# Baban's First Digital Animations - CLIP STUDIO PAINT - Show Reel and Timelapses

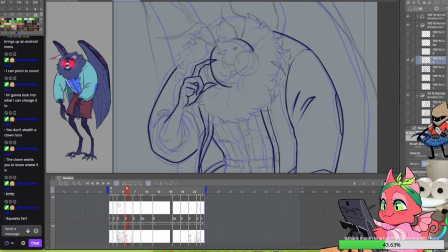[28:51]
I maybe should have made the background a little bit lighter on him so you can see more movement in the silhouette,
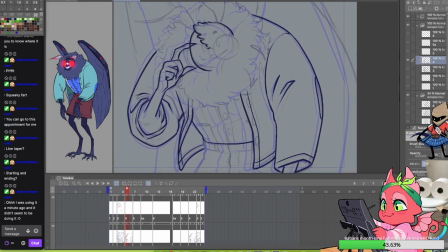[28:57]
even though his silhouette's very like chunky, I guess. I don't know, man.
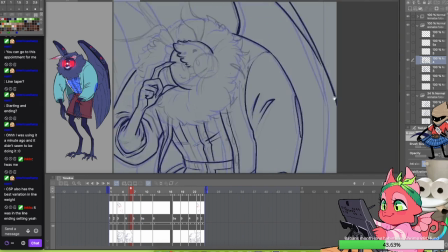[29:04]
It kind of looks like there's about, how many frames are there? Like 1, 2, 3, 4, 5?
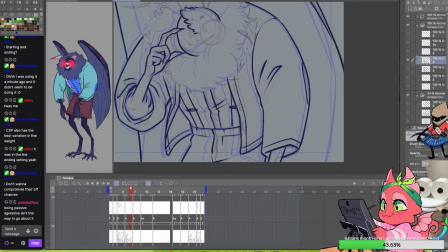[29:11]
There's about 5 or 6, and then they kind of stop and then repeat back.
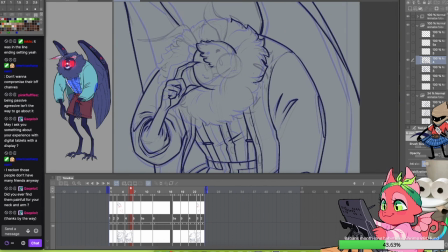[29:17]
So there's probably like 12 frames in this or something.
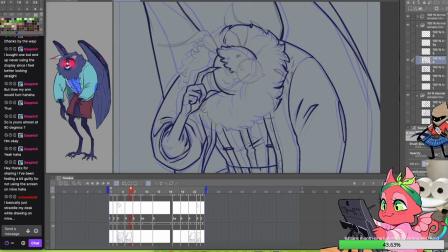[29:19]
If I'm counting those correctly, one of them will just be a single one that it kind of goes to at the end of the loop, and then the one in the middle where it pauses for a minute.
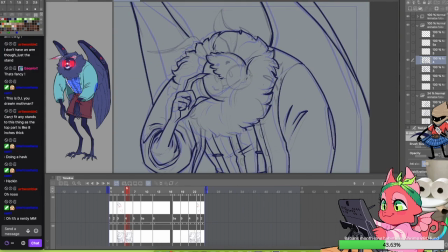[29:28]
I really don't know if I'm doing it right with kind of adjusting the sizes of those frames that
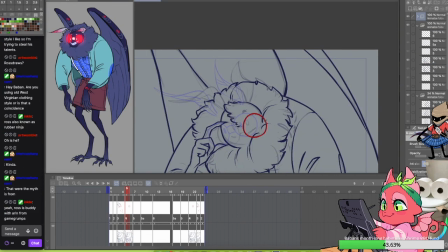[29:33]
you can see down the bottom on the timeline. I don't know if they should all be the same size and me just,
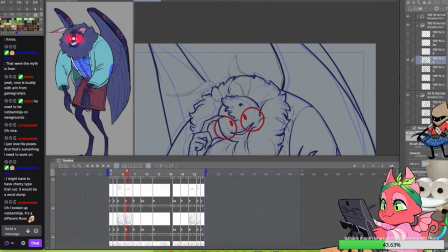[29:39]
you know, duplicating the frame. Maybe that's how it should be. I've just been kind of extending them because I can.
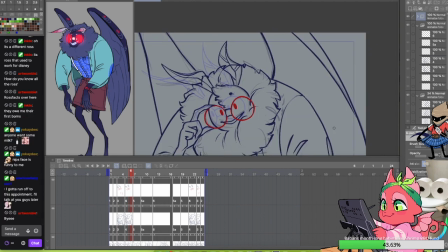[29:45]
I need to mess about with the way it is more because I was trying to get straight into this and just do the drawing and stuff,
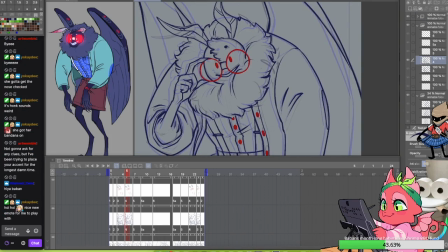[29:52]
because figuring out the technical stuff kind of annoys me. It's a bit easier if I just start going in and working on stuff.
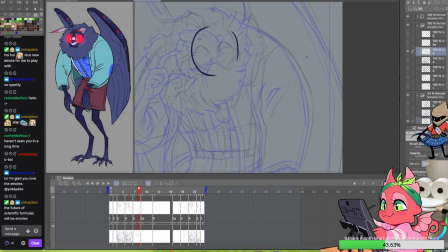[29:59]
Oh, look, he looks nice with the lines. He looks fine with the lines. I think I kind of chibied him up a little bit as well.
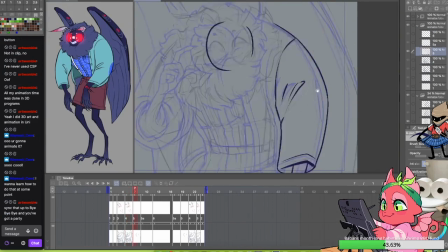[30:06]
He's not quite as gangly as he is in the wrap. He's supposed to be quite tall and I guess skinny though, at least on the bottom half of him before he floofs up with all the hair.
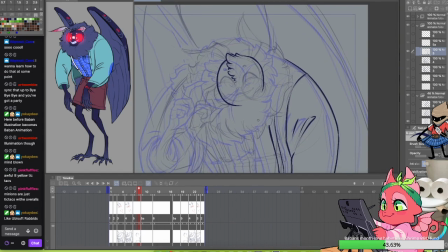[30:17]
At least down there, I like his little hair like quite a lot. I kind of don't mind the design of him. His clothes just annoy me a little bit. I need to do something else with them, but I was a bit annoyed that you don't get to see his elbow patches in this actually,
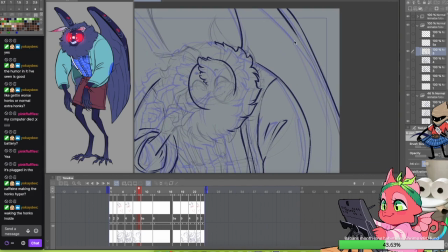[30:33]
because I think his elbow patches are quite funny with the blue that matches his shirt.
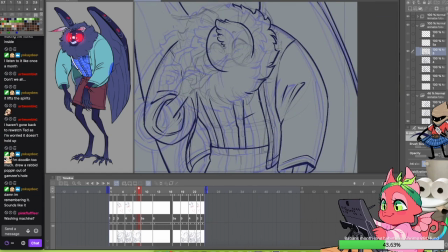[30:39]
It's a very little nerdy thing you can have.
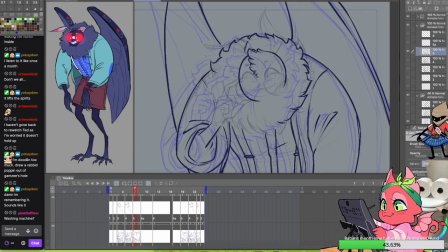[30:44]
I also tried to give him some gradients in his design too,
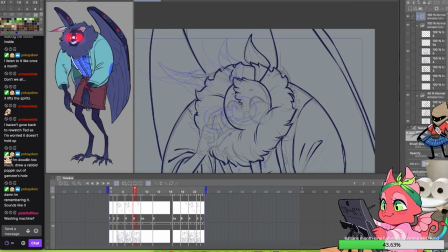[30:49]
so he's got the kind of dusting on his hands and a little bit on his antennae, kind of in the glasses too.
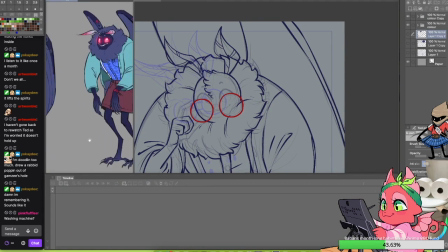[30:58]
If I make them glow, they have a bit of a kick out from them with the shine, bit of glow, so that they stand out.
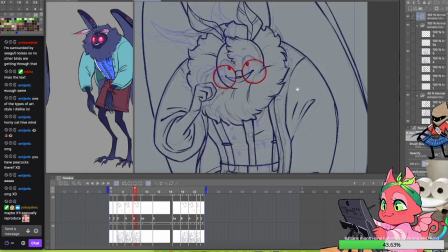[31:07]
What else was I going to mention? Oh yeah, he's got like the pens in his pocket and the braces and the teeth braces also.
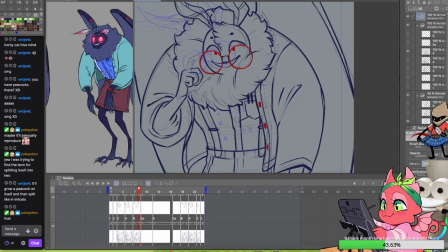[31:14]
He's got a bunch of stuff. I think his feet like bother me.
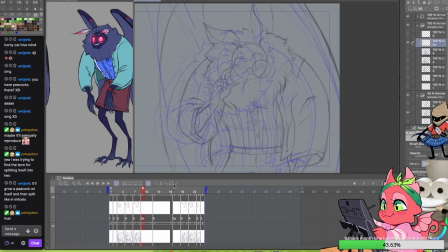[31:19]
They're a little bit too bird-like. I want to mess with those a bit more on the design. I need to redraw him and just try out some other different fashion things on him.
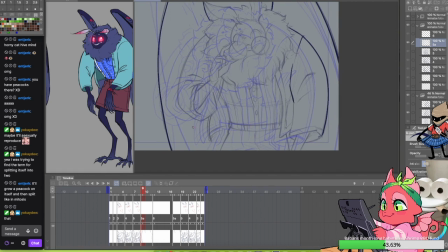[31:27]
Like I kind of struggle with that sort of thing. Not so much character design.
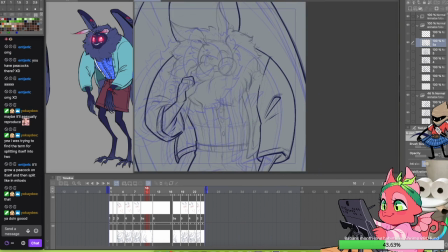[31:32]
I can make characters look different, but when it gets to the costume design, once it's past like the body shapes and things, my brain gets confused.
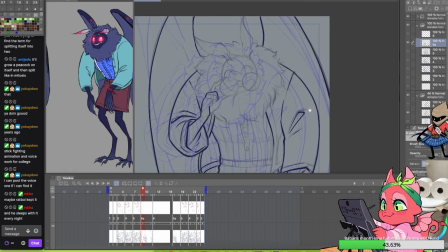[31:39]
It gets overwhelmed because there's too many choices. Too many choices.
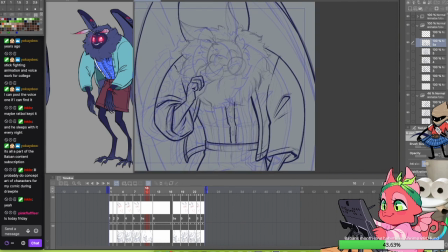[31:43]
I've been trying with different things to go through Pinterest and see if I can pick up on things that work for different fashion choices.
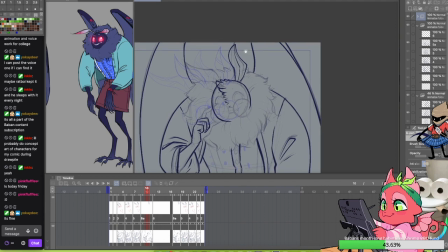[31:53]
But my goodness, is it difficult?
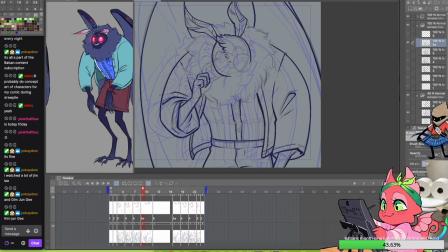[31:57]
It's probably because I've been trying to do it for simpler character design, so that might be what the trouble is.
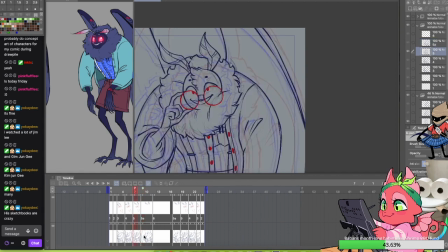[32:02]
That might be what the trouble is. I don't like ones that are too overdone, where there's too many little fancy elements and things, like belt buckles and things.
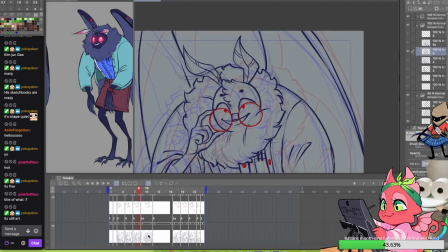[32:11]
You guys know I have an issue with like anime character design. You already know that, but I try and stay away from that.
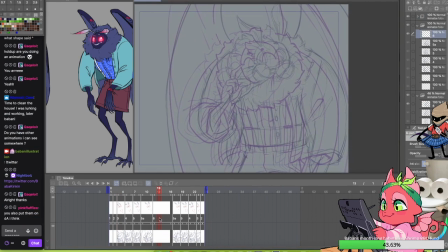[32:19]
But yeah, the main thing in this was like the braces.
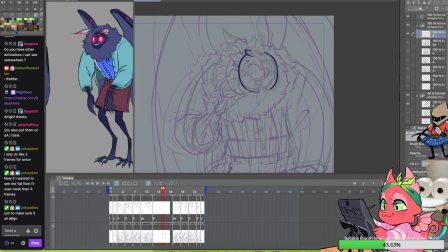[32:23]
Like the braces, the kind of checks on his shirt, so it's like blueprint kind of grid.
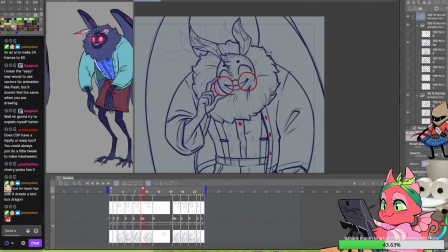[32:29]
And the glasses, they were the main thing I wanted on this. So I wanted like a lot of detail just on that shirt. So that was more of a focal point, and then the braces kind of lead up to where he's got the glasses.
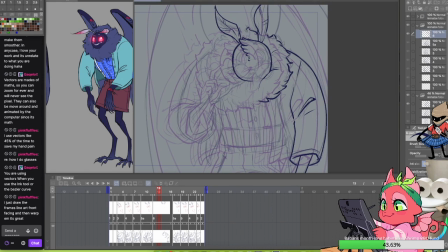[32:43]
Get a bit more, you know, bright contrast. I don't know if it'd be worth changing his
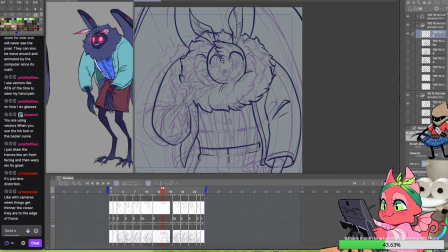[32:53]
shorts or changing his legs so that he can get longer trousers that cut off too short so that he looks more nerdy, you know, just maybe.
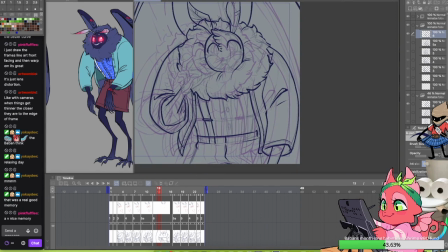[33:01]
I didn't really want to put shoes on him. I don't really like monsters wearing shoes. I think that looks a bit off, or it makes them a little bit too humanoid if you give them people feet and shoes.
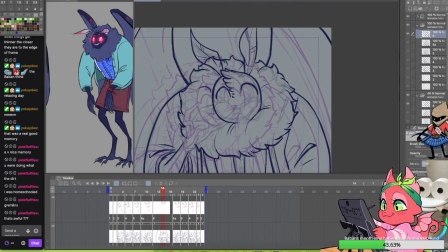[33:12]
I don't know if you could make monster shoes that would adjust to the shapes that their feet are.
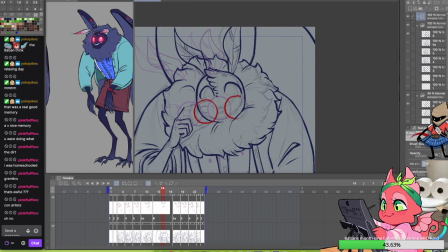[33:18]
Now I'm thinking of like a dinosaur foot that's like 3 Converse shoes stitched together with like 3 sets of laces,
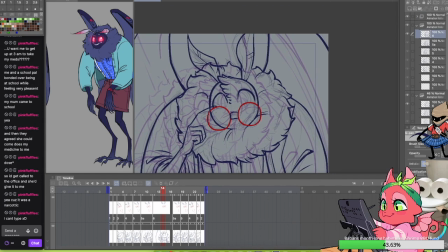[33:25]
and that's ridiculous. I wonder how that would look though if you drew it.
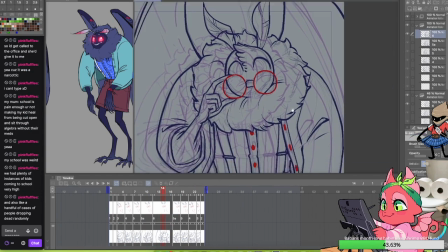[33:30]
Like I see it in my head, but I don't know how dumb it would look if I actually drew it. That's what I'm kind of thinking of though, because he's got those bird feet.
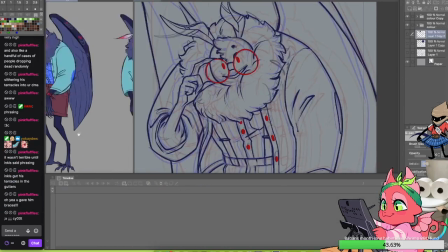[33:37]
I suppose I could also go the route of socks and sandals, but then again, I think you have the same issue.
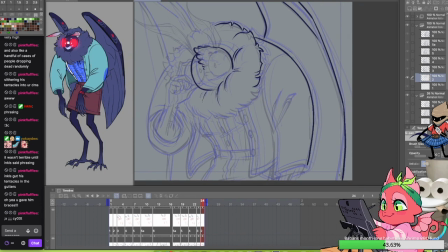[33:43]
You could have like a sandal with a couple of different hoops for all the different toes, maybe.
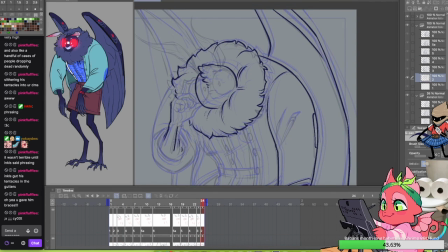[33:49]
Just look like a pancake. Or like, oh, what do baseball gloves look like?
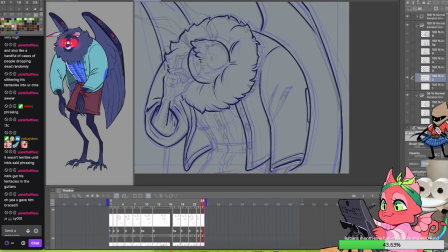[33:56]
I'm thinking of those, where they have just like one big paddle for everything.
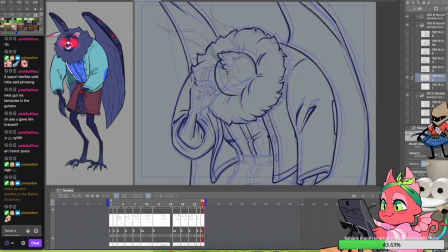[34:01]
Maybe regular kind of flip-floppy, slippery things where it's just a scoop over the top of fabric.
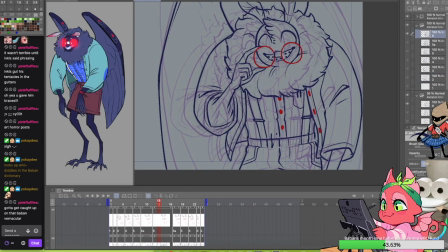[34:08]
I can't remember the right name for those, but maybe something like that.
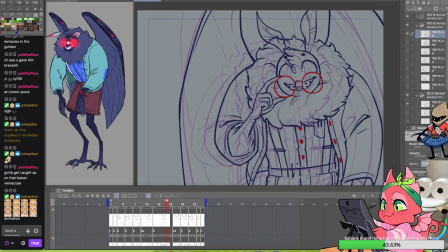[34:11]
I like the idea of trousers that are rolled up too high, and then socks that are also too high up.
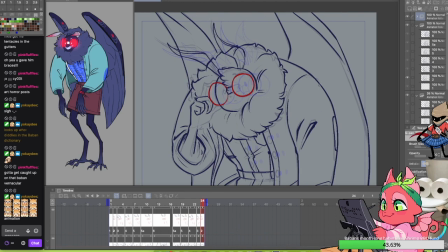[34:18]
That's kind of a nerdy thing. I should try to just go with shorts for him though.
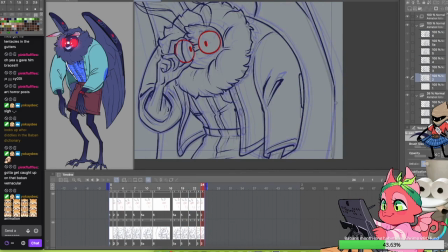[34:24]
I don't know if they quite work the same. I was trying to purposefully make them too big though.
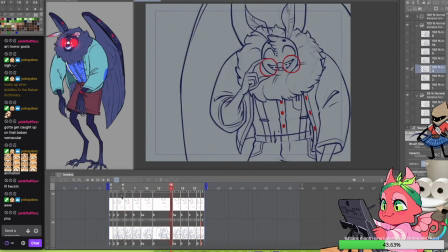[34:28]
Like he's a little bit chunkier around the waist than his legs are. They're just gangly and skinny.
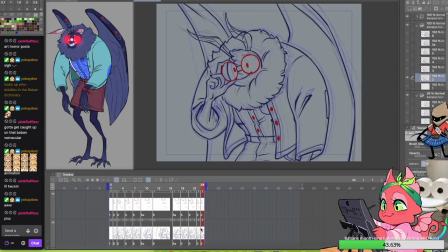[34:34]
I was trying to make him almost Chad shaped.
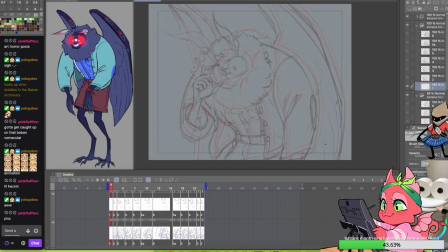[34:38]
So it's like he's just skipping leg day and he kind of looks like he might have muscle under there, but it's all just fur.
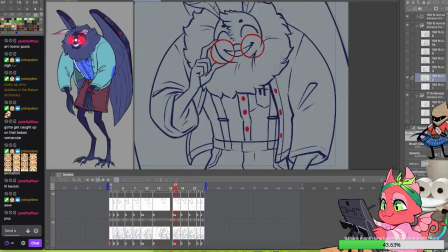[34:44]
It's all just fur, like buffing him out.
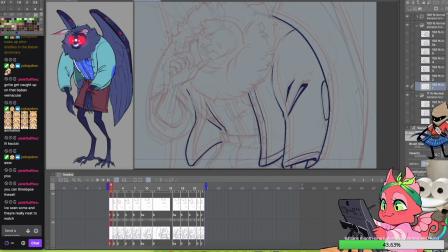[34:46]
He's like, it's just like stuffed with fluff to make him look buff.
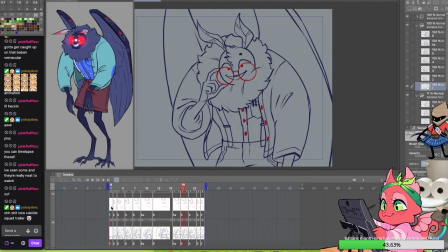[34:55]
Stuffed with fluff to make him look buff, but he ain't really. Weedy.
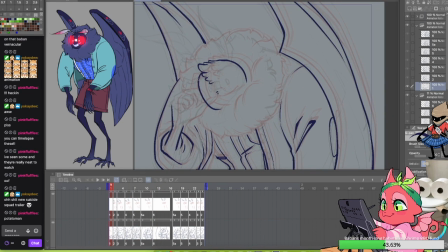[35:00]
And we're starting to get to where we're nearly done with all of these lines and it's going to get into the colouring, but I might skip through a little bit of that again just for,
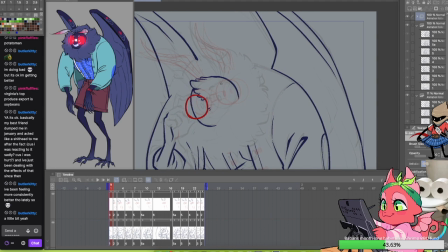[35:08]
you know, just for making it a little bit quicker because that's going to be a lot of fill tool again.
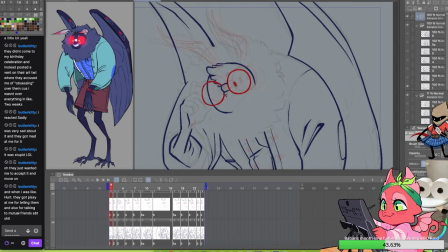[35:13]
I'll stick around for where I'm just picking the colours to put on him because I think I changed those a little bit.
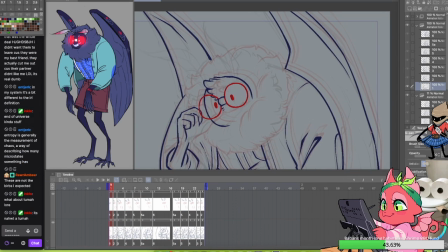[35:19]
Or do I drop them? I don't know if I drop them from the original colours I have over on the left there.
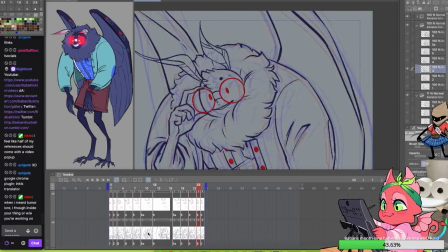[35:27]
What am I doing? His hand was a little bit of a pain.
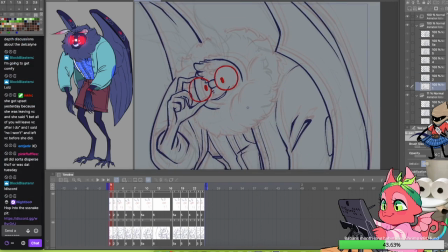[35:30]
I kept making that either like too big or too small, but ain't that always the problem with hands?
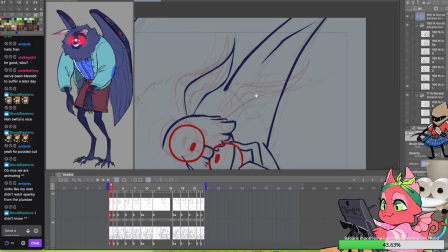[35:36]
Baby hands. Always the baby hands. The wrinkles on his shirt didn't look like too bad.
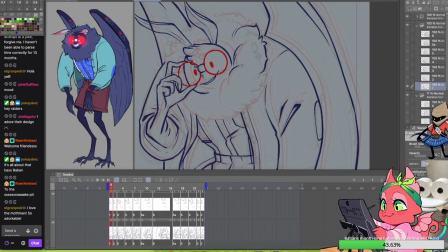[35:44]
They do go a bit squiff in the animation though. I think it was one of those things where it looked okay on each frame, but when I put it all together it didn't really move too well.
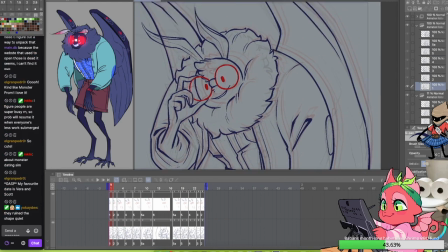[35:52]
Everything kind of stays in the same place almost. It's a little bit awkward.
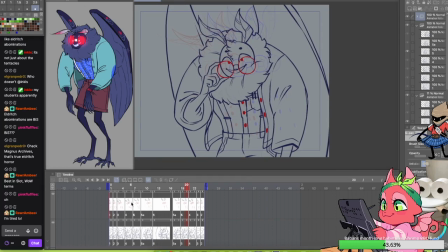[35:56]
I was trying to keep nice lines on all of the fluff on him, but also carrying all of those through was quite difficult as well.
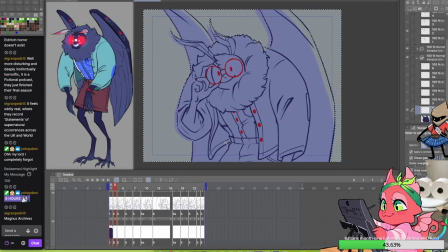[36:05]
Just because, oh, that's a lot of lines to kind of have to continue over into the next frame.
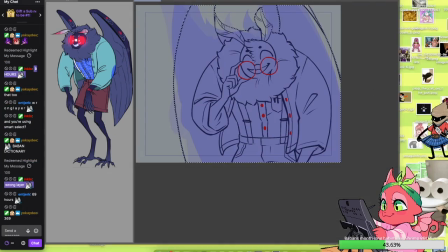[36:10]
I probably should have done less of those. I'm starting to see why why animated stuff has less lines in it, and it's more simple.
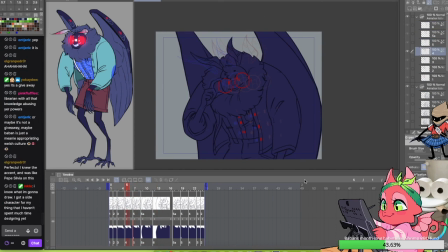[36:18]
Just, oh man, I like my fluffy lines though. It's very difficult to not. There we go, filling everything in, filling all the layers in.
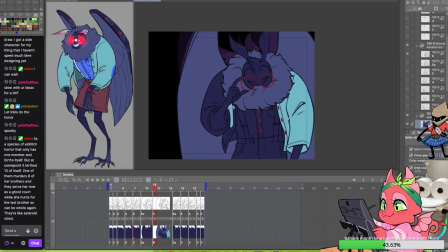[36:27]
Ain't too fussy. It ain't too fussy. Oh no, I am just eyedropping the colours.
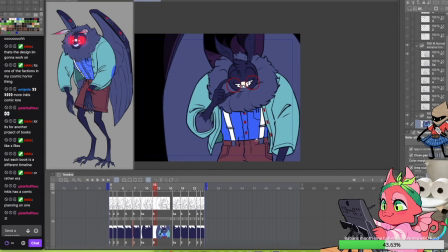[36:32]
There you go. Just eyedropping the colours and filling them in on each layer. Let's skip forward a little bit.
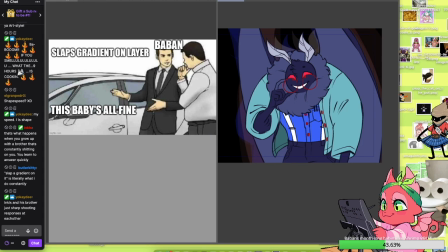[36:38]
Okay, so we're kind of getting to where we're almost done with all of that. I think I just need to fill in the eyeballs.
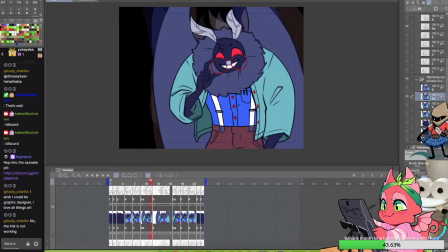[36:44]
So not eyeballs, the glasses. The glasses, those are not eyeballs. But yeah, all the same colours from the thing, and then just tidying up any little designs and stuff.
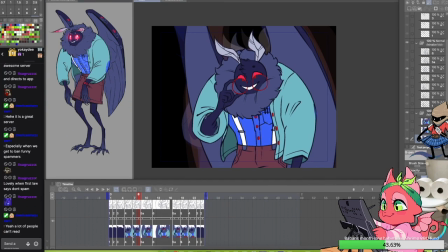[36:53]
Oh, his shirt as well. God, I hated doing his shirt and trying to line everything up properly.
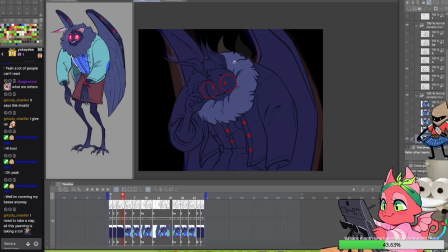[36:58]
I was trying to like measure it, like, okay, there's this many stripes going this way, there's that many stripes going this way.
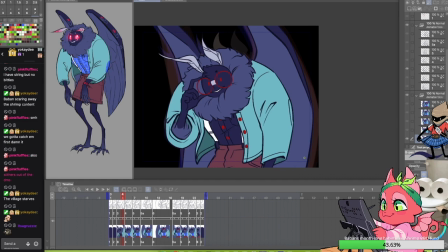[37:03]
They cut off by this when they get to the braces, and just, oh man. Oh, it was bad.
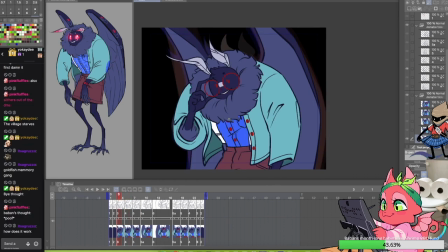[37:08]
Ooh, it was really bad.